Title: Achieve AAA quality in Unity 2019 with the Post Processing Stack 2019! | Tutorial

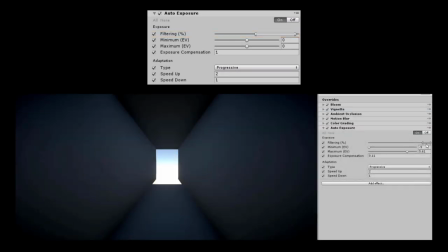[8:18]
Filtering is when the bright and dark areas of a frame are filtered to avoid extremely bright or dark pixels.
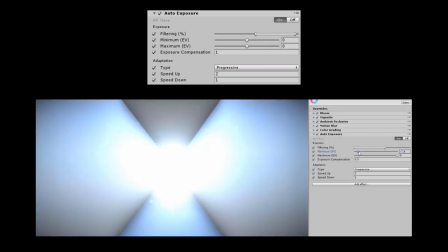[8:25]
Minimum EV is the minimum illuminance or darkness to consider for auto exposure to occur.
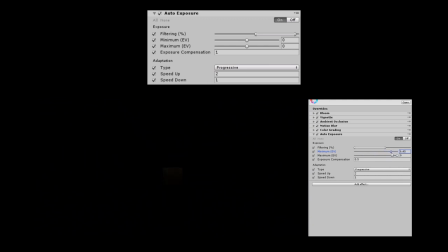[8:32]
The lower this value, the greater darker areas will be lit up when viewed.
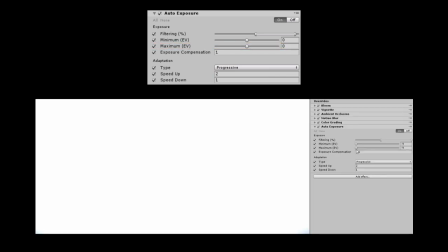[8:38]
Maximum EV is the maximum illuminance or brightness to consider for auto exposure to occur.
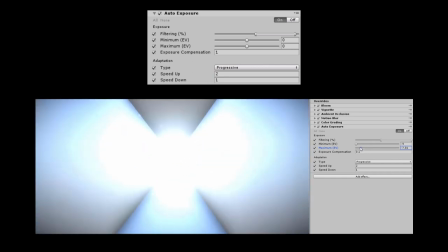[8:44]
The greater this value, the darker bright areas will become when viewed. And finally, exposure compensation.
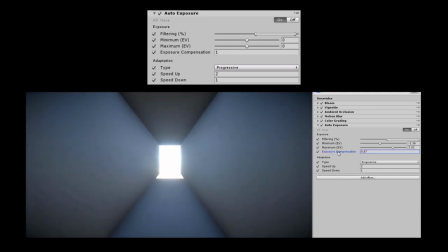[8:52]
This is kind of like the middle value used to provide the base exposure of the entire scene.
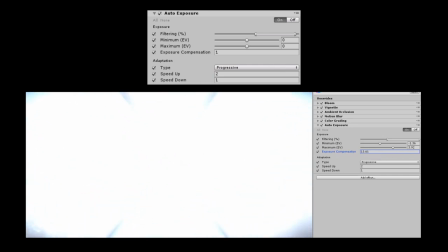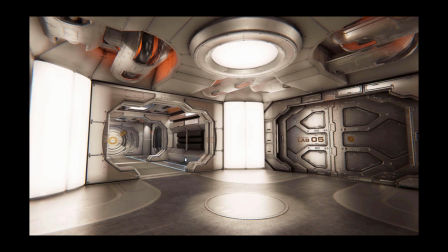[9:05]
Bloom recreates the fringing of light extending from the borders of bright areas seen in real-world cameras, which contributes to the illusion of an extremely bright light.
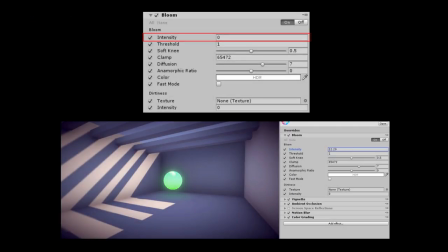[9:14]
The main area to consider are intensity, which enhances the strength of the bloom effect, and the threshold,
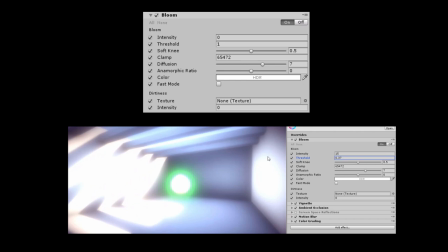[9:20]
which provides a level of brightness that an area must surpass for the bloom effect to apply.
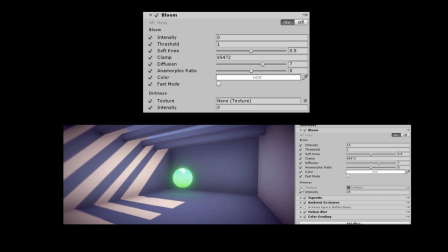[9:25]
Dirt textures can also be applied to create the illusion of dust and smudges on the camera lens.
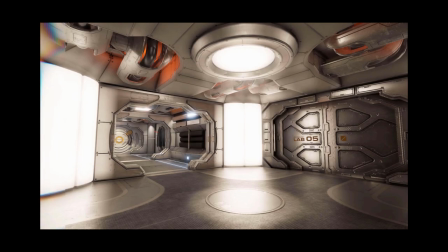[9:32]
Chromatic aberration creates defects in color along the boundaries that separate dark and bright parts of an image.
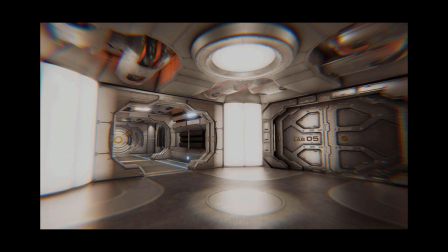[9:39]
Similar to a vignette, it can be used to draw attention to the center of the screen. Color grading is essentially applying filters to your visuals.
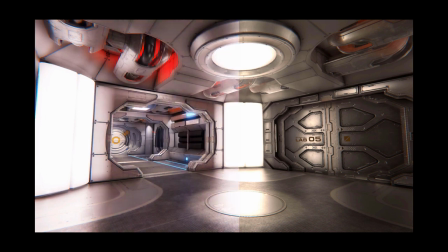[9:48]
At first, color grading may seem complicated, however, most of the settings are generally self-explanatory.
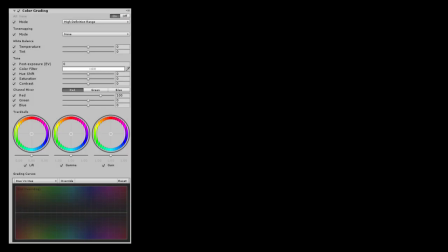[9:53]
For the most part, you'll only be adjusting values in the white balance, tone, and channel mixer. For the channel mixer, it is important to keep your adjustments subtle if you're aiming for realism.
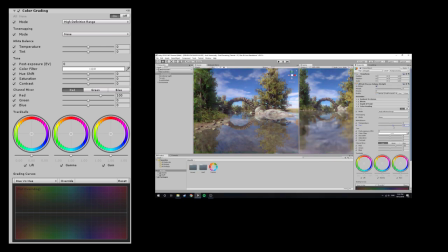[10:04]
I will go over the components in more detail in the practical section of the video.
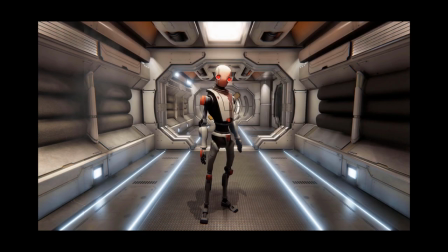[10:11]
Depth of field applies a blur to areas out of focus and is a great way to draw emphasis.
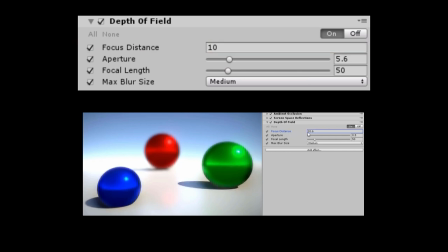[10:18]
Focus distance refers to the distance from the camera which is in focus, also known as the focal point.
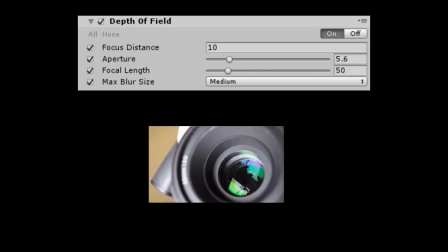[10:25]
Aperture or V-stop in photography refers to how open a camera lens is to let light in.
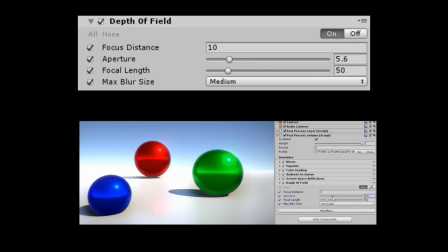[10:32]
For unity, the lower the value, the greater the blur.
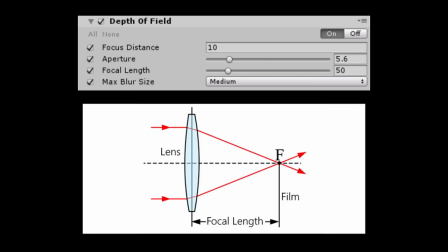[10:38]
Focal length in photography refers to the length between the lens and the film. A greater value will result in more blurring.
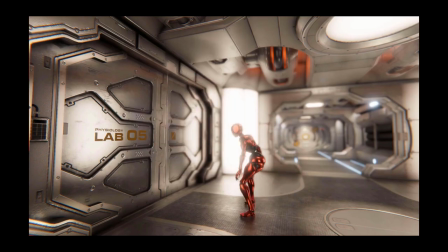[10:49]
Motion blur simulates the blurring of an image when objects are moving faster than the camera's shutter speed,
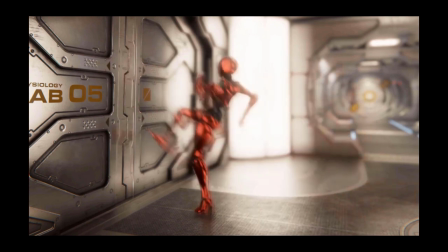[10:55]
which is the duration of time in which the sensor inside the camera is exposed to light.
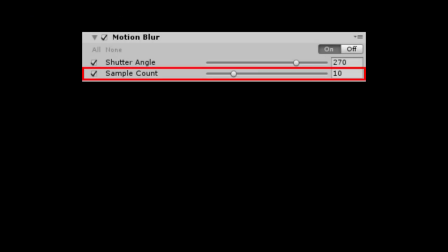[10:59]
The smaller this value, the greater the blur. Sample count is the number of sample points considered when determining the blur.
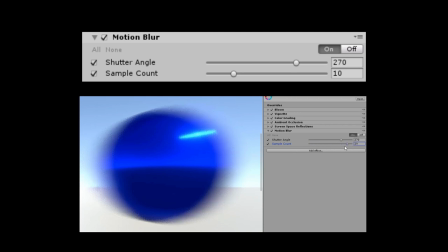[11:07]
Higher values will result in greater quality, however it will decrease performance.
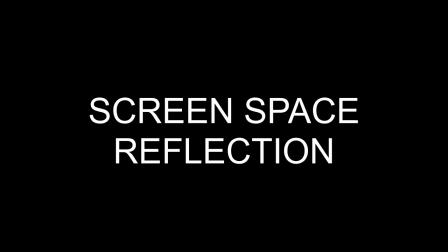[11:12]
Screen space reflections.
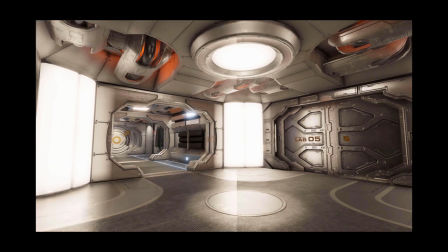[11:14]
Use the screen data to apply additional reflections to your scene, commonly used for subtle reflections such as puddles or wet surfaces.
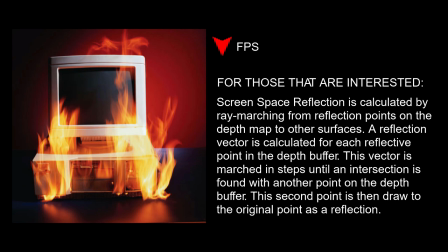[11:22]
This effect is expensive and will decrease performance, therefore this effect shouldn't be used for mobile applications.
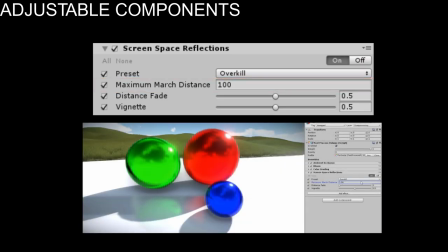[11:32]
Maximum march distance refers to the maximum distance that will be considered for applying reflections. Distance fade refers to the distance before fading occurs on the actual reflection. Vignette will fade reflections that are more closer to the screen edges.
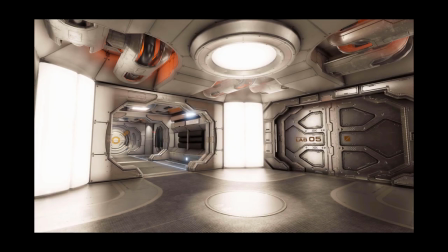[11:52]
And finally, vignette, which is the darkening or reduction of saturation towards the edge of the screen,
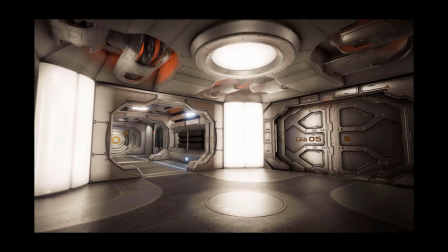[11:58]
and is a great way to draw emphasis.
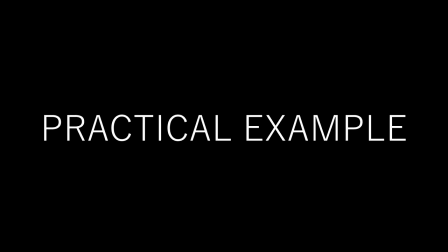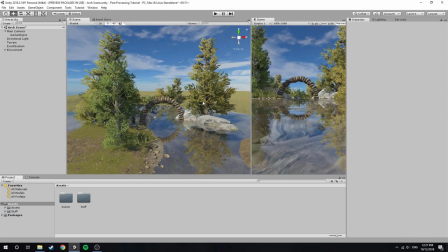[12:07]
Alright, so welcome to the practical section of the video. I've started off by making this quick scene.
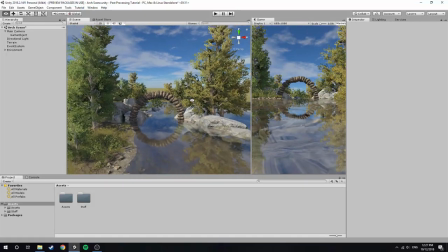[12:11]
It didn't take too long, and all the assets I have used are also free. If you'd like to download them, I have left links in the description below.
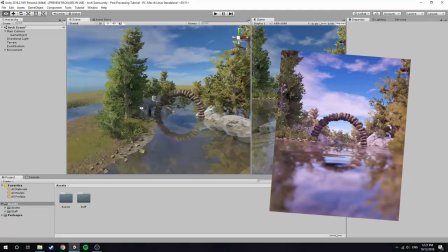[12:19]
Now my plan for this scene is to create a very strong filtered effect. That way I can best show off the power of the post-processing stack.